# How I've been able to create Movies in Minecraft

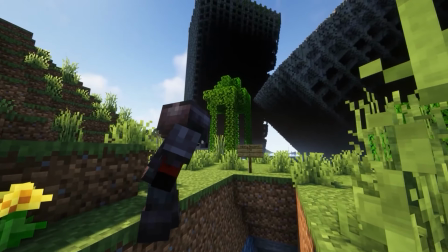0s
Minecraft's limitless nature makes it the perfect game to create movies in. And that is what I exactly did over the past 4 years on YouTube.
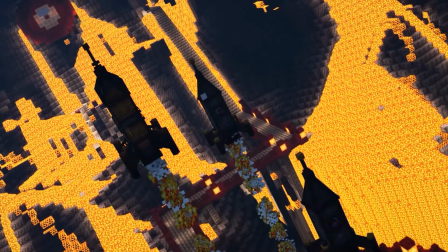7s
In that time, we have been able to create an exploding command block,
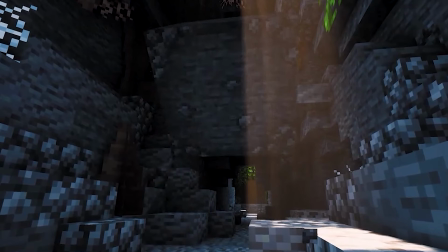11s
an evil turtle playing a piano in the void, a functioning rolling boulder, and so much more.
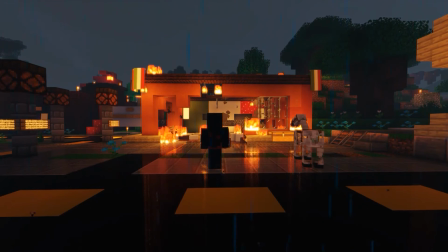17s
I've gained a lot of experience in creating these cinematic videos, and I thought it was finally time to show the process. I believe that you're able to break up the process into 4 categories.
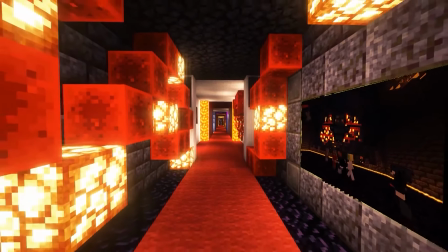27s
You have replay mod, the camera for these films, acting, the main element we use for storytelling, visuals, from sets to shaders and lighting, and finally, special effects and props, the elements that can really break the boundaries of these films. Now, let's get into it with the first category of making a Minecraft movie, replay mod.
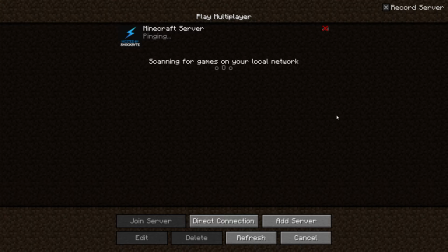46s
Replay mod is the main tool that is needed to create a film. To get started with it, you first hop into your world and click start recording.
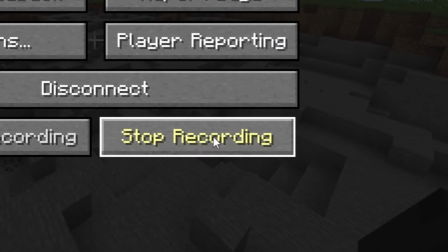53s
After you are done, you click stop recording, obviously, and then you have a fully recorded segment of your world.
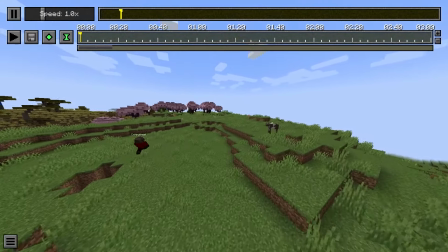61s
All the players, mobs, scenes, everything that happened from the moment when you press record to the moment when you stopped, you can watch and replay in a spectator form.
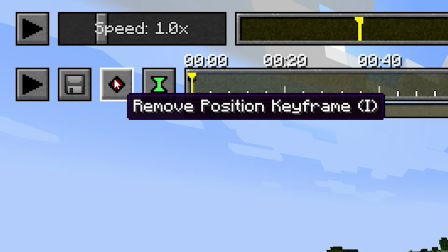70s
With that, I am then able to keyframe out where the camera is able to go.
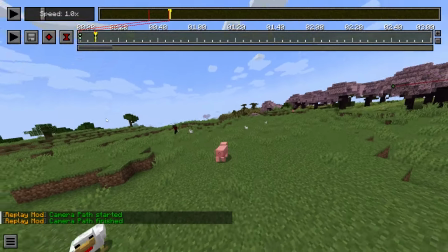74s
In addition, I can also change the rotation of the camera and the playback speed if I are looking to do a time lapse or a slow-mo.
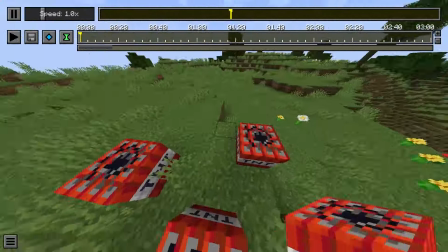81s
Also, the scariest thing you're able to do is get the POV of other players and even mobs.
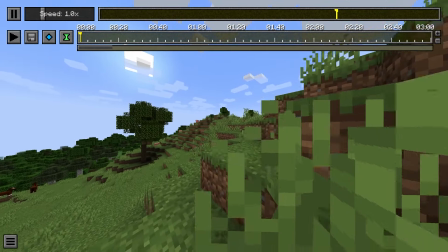87s
Finally, I can see what a chicken sees! Okay, I'm bored.
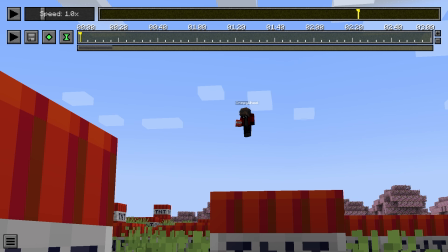93s
Another fun trick I have learned is to mess with the FOV. This is similar to zooming in with the camera, or more accurately, changing the focal length.
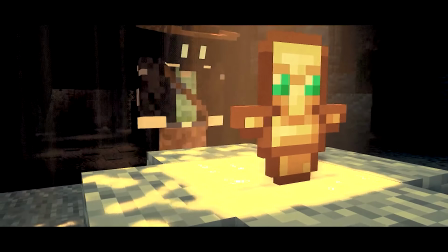101s
This can just overall give me a more varied look with my camera, giving me the same effect a real camera would have.
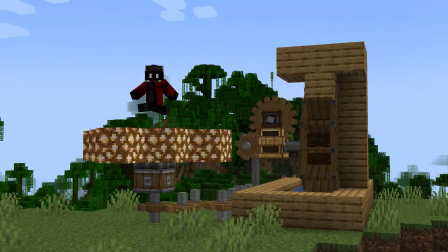107s
I've also utilized a mod called the Create mod. Wait, no, sorry, I'm getting ahead of myself.
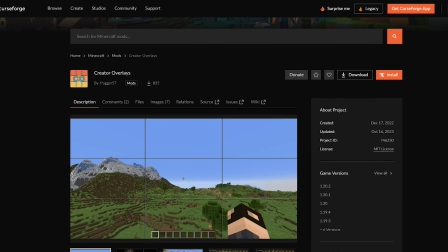112s
I meant the Creator Overlay mod, which allows camera overlays such as the rule of third.
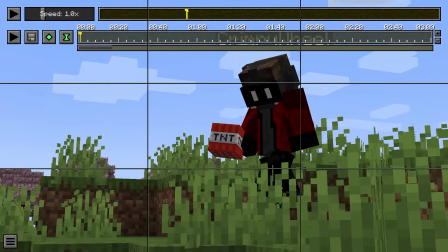118s
And if you don't know how to use this, pretty much it's mostly about keeping your subject on one of these intersections or just along one of the lines.
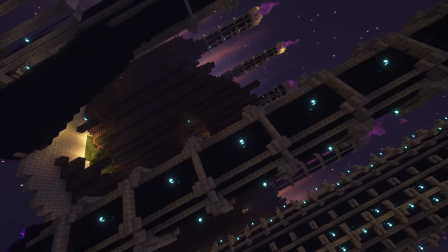126s
Which leads me up to some cinematography techniques I have learned over the years.
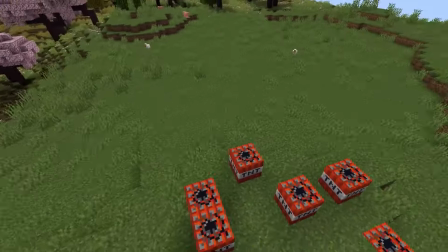131s
First off, one of the main problems I see with someone who just learned using replay mod is doing long shots like this.
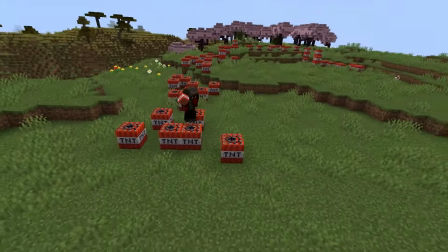138s
I'm sorry, but this looks horrible. It just looks very janky, and I went, oh, hold on. Sorry about that. What was I saying? Oh yeah, don't do that, especially when starting off.
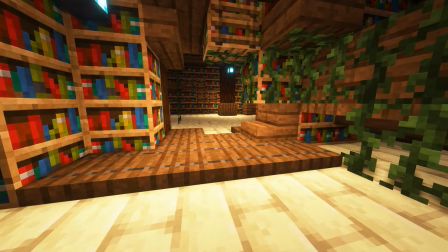155s
I had to learn the hard way, but when I started to understand the camera more, I was able to do a lot better.
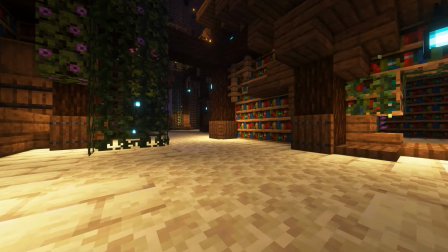160s
But I've learned that it's just better to keep the shots short.
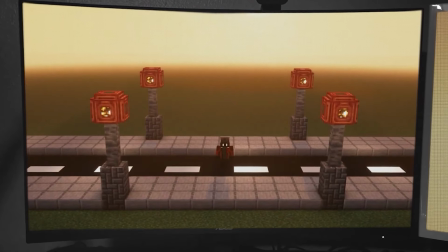163s
The rest of these techniques that I have actually come from real life filmmaking, such as the 180-degree rule,
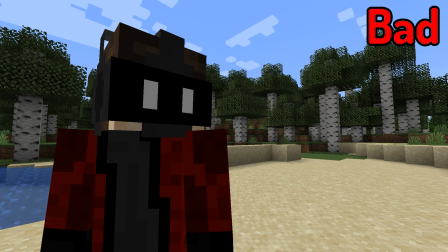169s
where you have to stay on one side of a conversation or it just looks weird and confusing and gross, and if you do that, I hate you personally. There's also wide, medium, and close-up sequence.
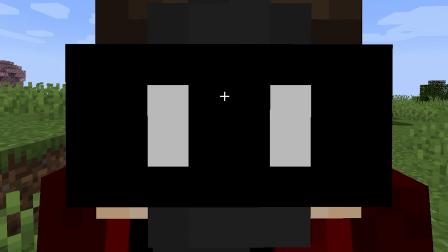182s
Oh, whoa, hey, too close. Okay, yeah, there we go, that's better.
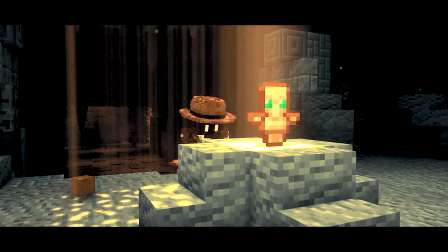189s
Wide, medium, and close-up sequences. They're pretty much a common practice in real-life filmmaking when cutting through shots that are just a good starting off point.
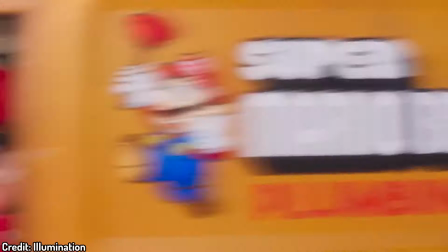196s
Pretty much, what I try to do is look at modern television. What? What is this?
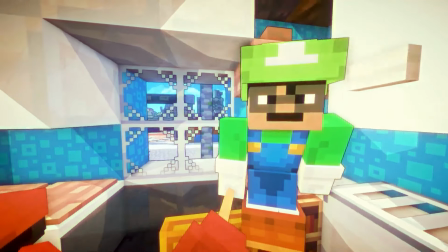201s
No, not that! Okay, thank you. I pretty much look at modern television such as this for inspiration of how I can do my own stuff,
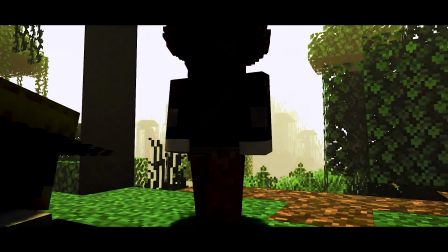209s
such as how I took the beginning of Raiders of the Lost Ark and try my best of my ability to recreate the exact shot type and sequences.
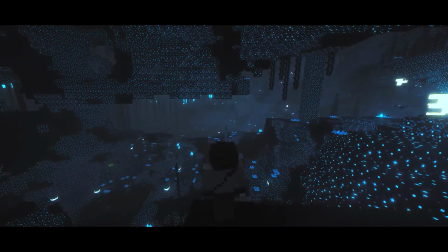217s
So pretty much, if you know good real-life filmmaking techniques, they will most likely transfer over to Minecraft.
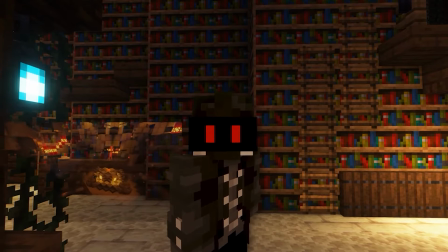223s
I will even be nice and will show you how to do a real-life filming technique that I originally thought was impossible.
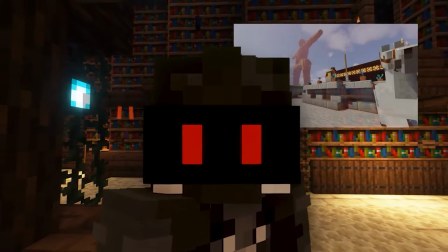230s
A Dolly Zoom.
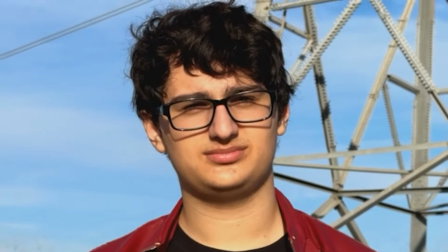231s
A Dolly Zoom is a practice in real-life filmmaking where the camera will either move closer to the subject while zooming out, or move away from the subject while zooming in.
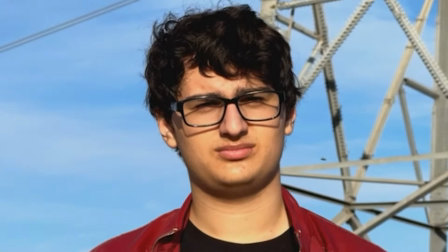240s
And as you can see, it gives this really strange effect.